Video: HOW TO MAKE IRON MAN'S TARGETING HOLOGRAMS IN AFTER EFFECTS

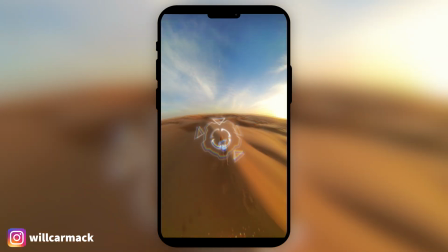(0:00)
My name is Carmack and welcome to your HUD Masterclass. I recently did a job where I turned an Insta360 into the POV of a battle droid.
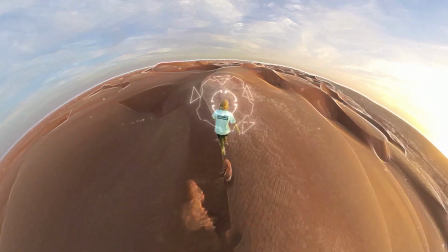(0:08)
And so I tracked in your classic sci-fi elements like your little targeting blinkers, everything that you would see from Iron Man.
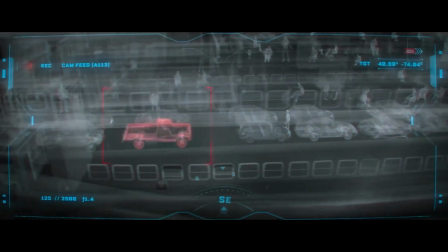(0:16)
The combination of knowing how to track these into the scene while making them look digitally in sci-fi is an effect that you can use everywhere. And before we get started, this amazing video is sponsored by Squarespace.
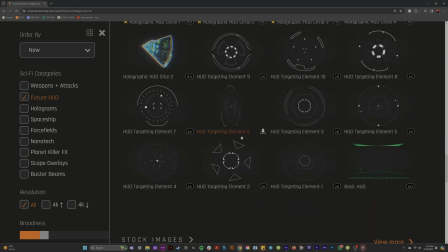(0:27)
First things first, I want to go over where I'm going to get my assets, which is productioncrate.com, link in the description.
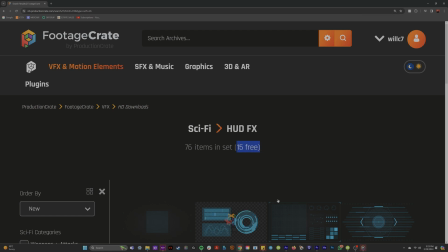(0:33)
I pay for this service, but they have tons of free downloads as well, so you can get these HUDs right here for free if you want.
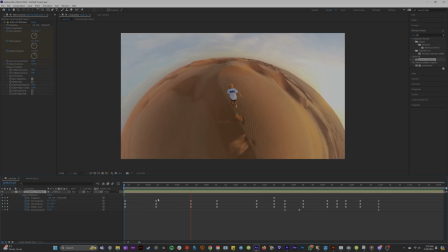(0:40)
So first things first, we're going to pick our footage that we want to target.
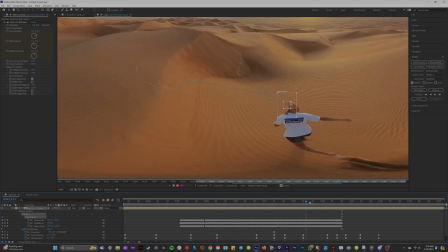(0:44)
So to begin, we're going to track the person's head so we can put a target onto it.
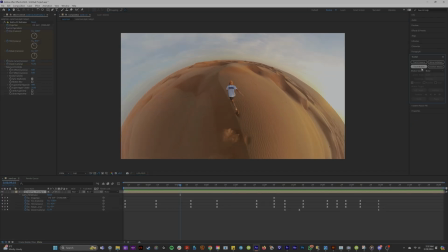(0:50)
So we're going to come to the motion tracking panel and click motion tracker. All we need for this is just the 1-point motion tracker.
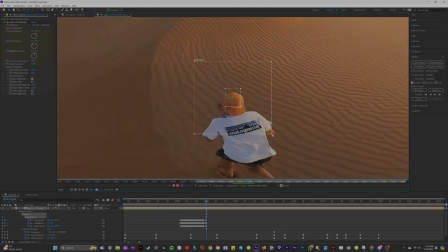(0:57)
And I'm going to put it on this dude's head and then track the scene. Unfortunately for me, this guy's hat was like the same color as the sand, so I had to do a lot of manually tracking frame by frame.
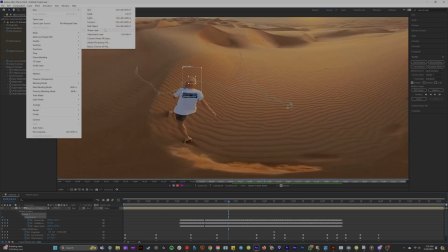(1:06)
But after the tracking was over, I created a new null object, and in the motion tracking panel,
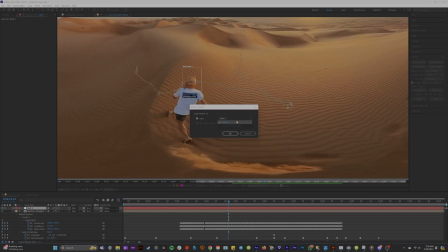(1:11)
I edited the target to apply to this null, and then I hit apply.
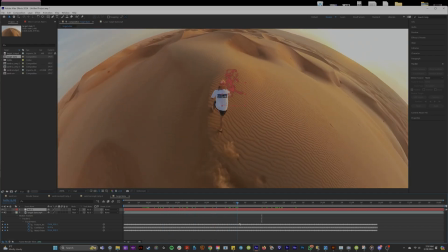(1:16)
So now when we watch this back, you can see that our null is perfectly tracked to our little head.
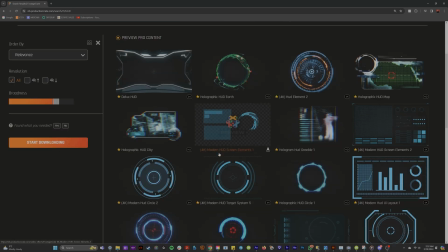(1:20)
Now that we have our super useful tracking data, we're gonna go to productioncrate.com and find some HUD assets.
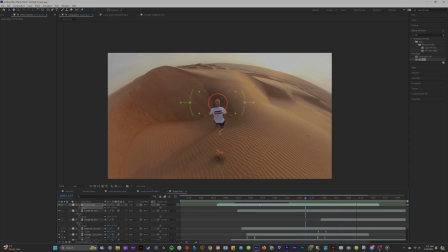(1:25)
But in my case, I downloaded a various amount of HUD elements so I could change them out through the scene.
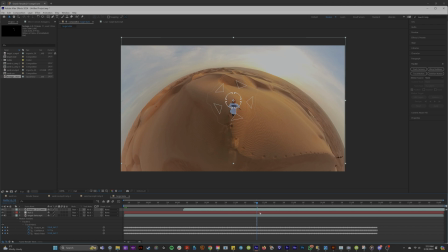(1:32)
So I liked this HUD to be the first one because it's got like this locking in on target vibe.
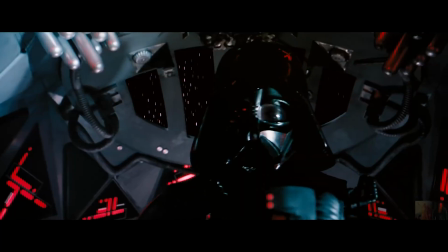(1:37)
It's giving Star Wars, if you know what I mean, like when an X-Wing locks onto a TIE fighter.
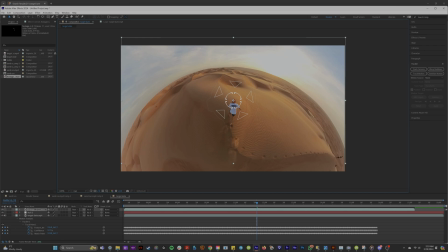(1:42)
So we're gonna drag this over our dude's head, and then we're just gonna link this to the null. And let's watch it back. Incredible, you're one step closer to being Iron Man now.
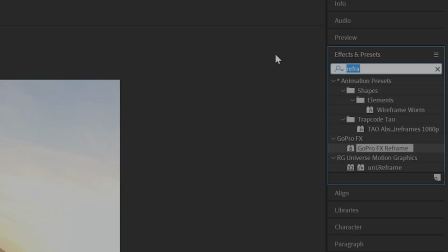(1:52)
And so to customize the color of your HUDs in your effects and presets panel, we're gonna look up an effect called fill.
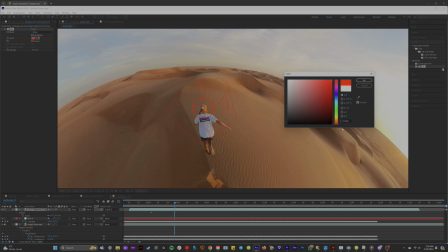(1:58)
To apply that to any layer, you can pick the fill color it is. I chose my starting one to be white.
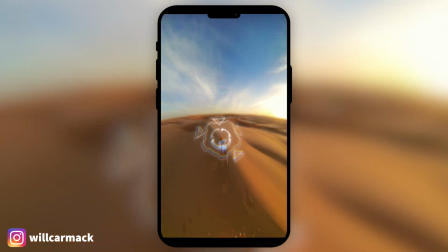(2:04)
In my head, I feel like the inspiration here was the target doesn't turn red or look evil until we start shooting.
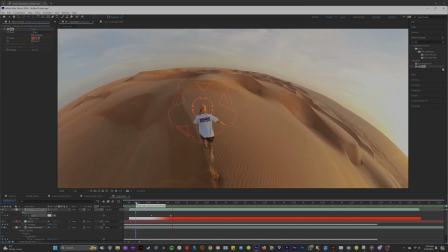(2:11)
So it's like, searching, bad guy.
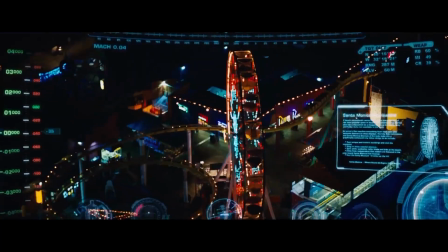(2:14)
And if we look at a lot of reference material for this kind of effect, like if we're looking at Iron Man, when these HUD elements pop up on screen, they like move around really fast.
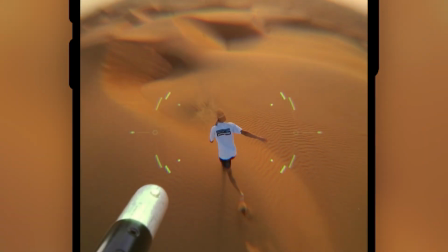(2:22)
They like switch to different little HUD elements. And so in this video, I like put 5 different ones in there as it's constantly changing.
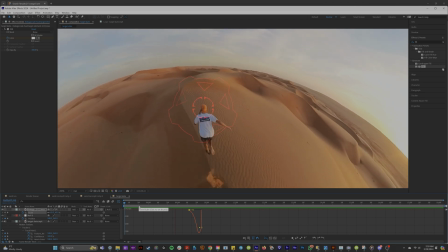(2:29)
So after like we've locked in on our target,
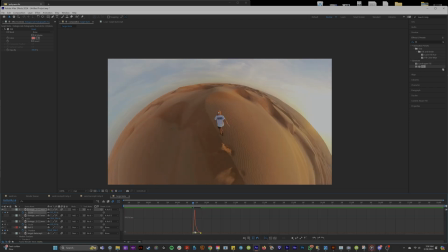(2:32)
I will now scale from 0 to 100 a new HUD that's red.
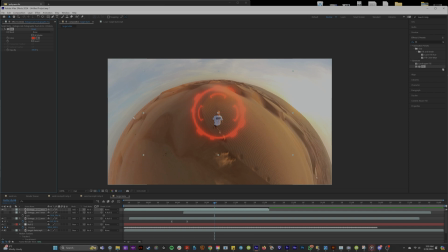(2:38)
So I put the fill effect on this one, turned it red. And once the first HUD went off, I scale it up from 0 to 100 to make it look like, ooh, target acquired.
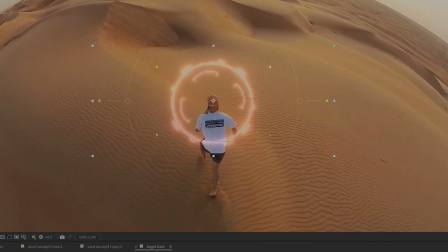(2:48)
And so now that you kind of understand this little workflow of having the HUDs tracked and pop in and out,
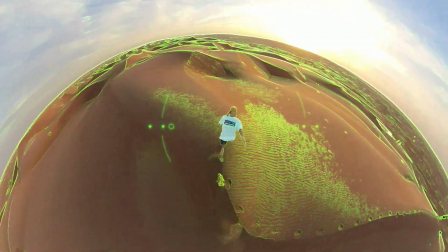(2:53)
to make them look a little more sci-fi and digitally, I'll go over that plugin stack.
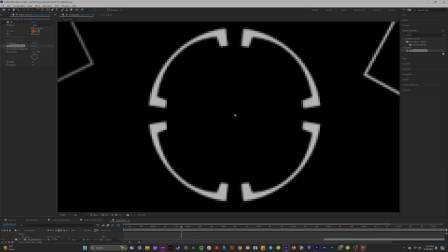(2:59)
So I'm putting the effect Venetian blinds on these, and if we set the angle to 90 degrees,
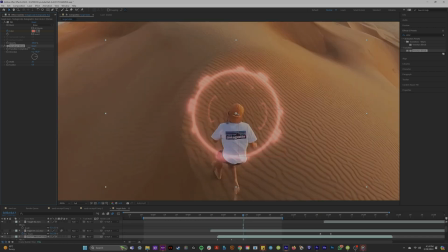(3:05)
crank the transition up like 10%, we play around with the width to be small, you're basically creating these little scan lines.
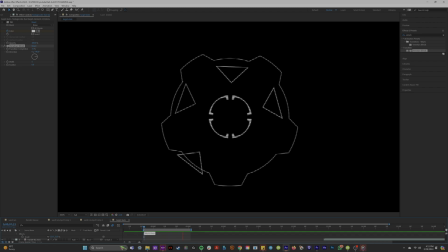(3:13)
So now that we got our little digitally lines, I'll add whatever your favorite glow effect is.
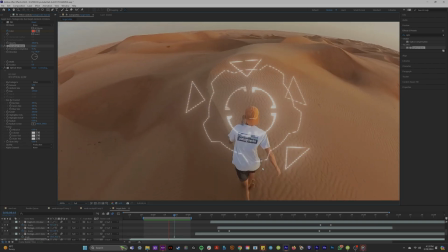(3:18)
Mine is optical glow. So it looks like we have these glowy digital scan lines on our HUDs, and we love that.
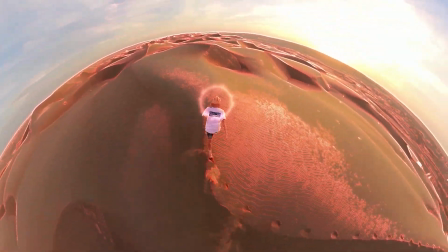(3:25)
And now I want to go over how these HUDs can like physically affect your scene, making the effect more realistic and believable.
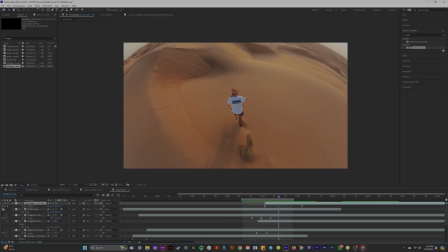(3:31)
And at one point, I actually zoomed in and out of my 360 footage just like this.
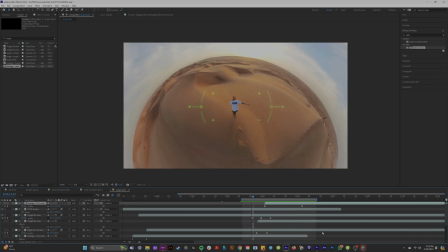(3:36)
And so now when I add my HUD into the scene tracked onto my person, if I turn the scaling to not uniform,
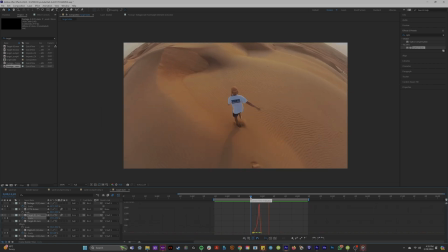(3:45)
so I can scale it vertically or horizontally, I'm keyframing the scale of this crosshair to get wide, like super wide, and then I'm keyframing it to go back to its original size on the zoom out. So it kind of looks like the drone is using its crosshair to research for this person.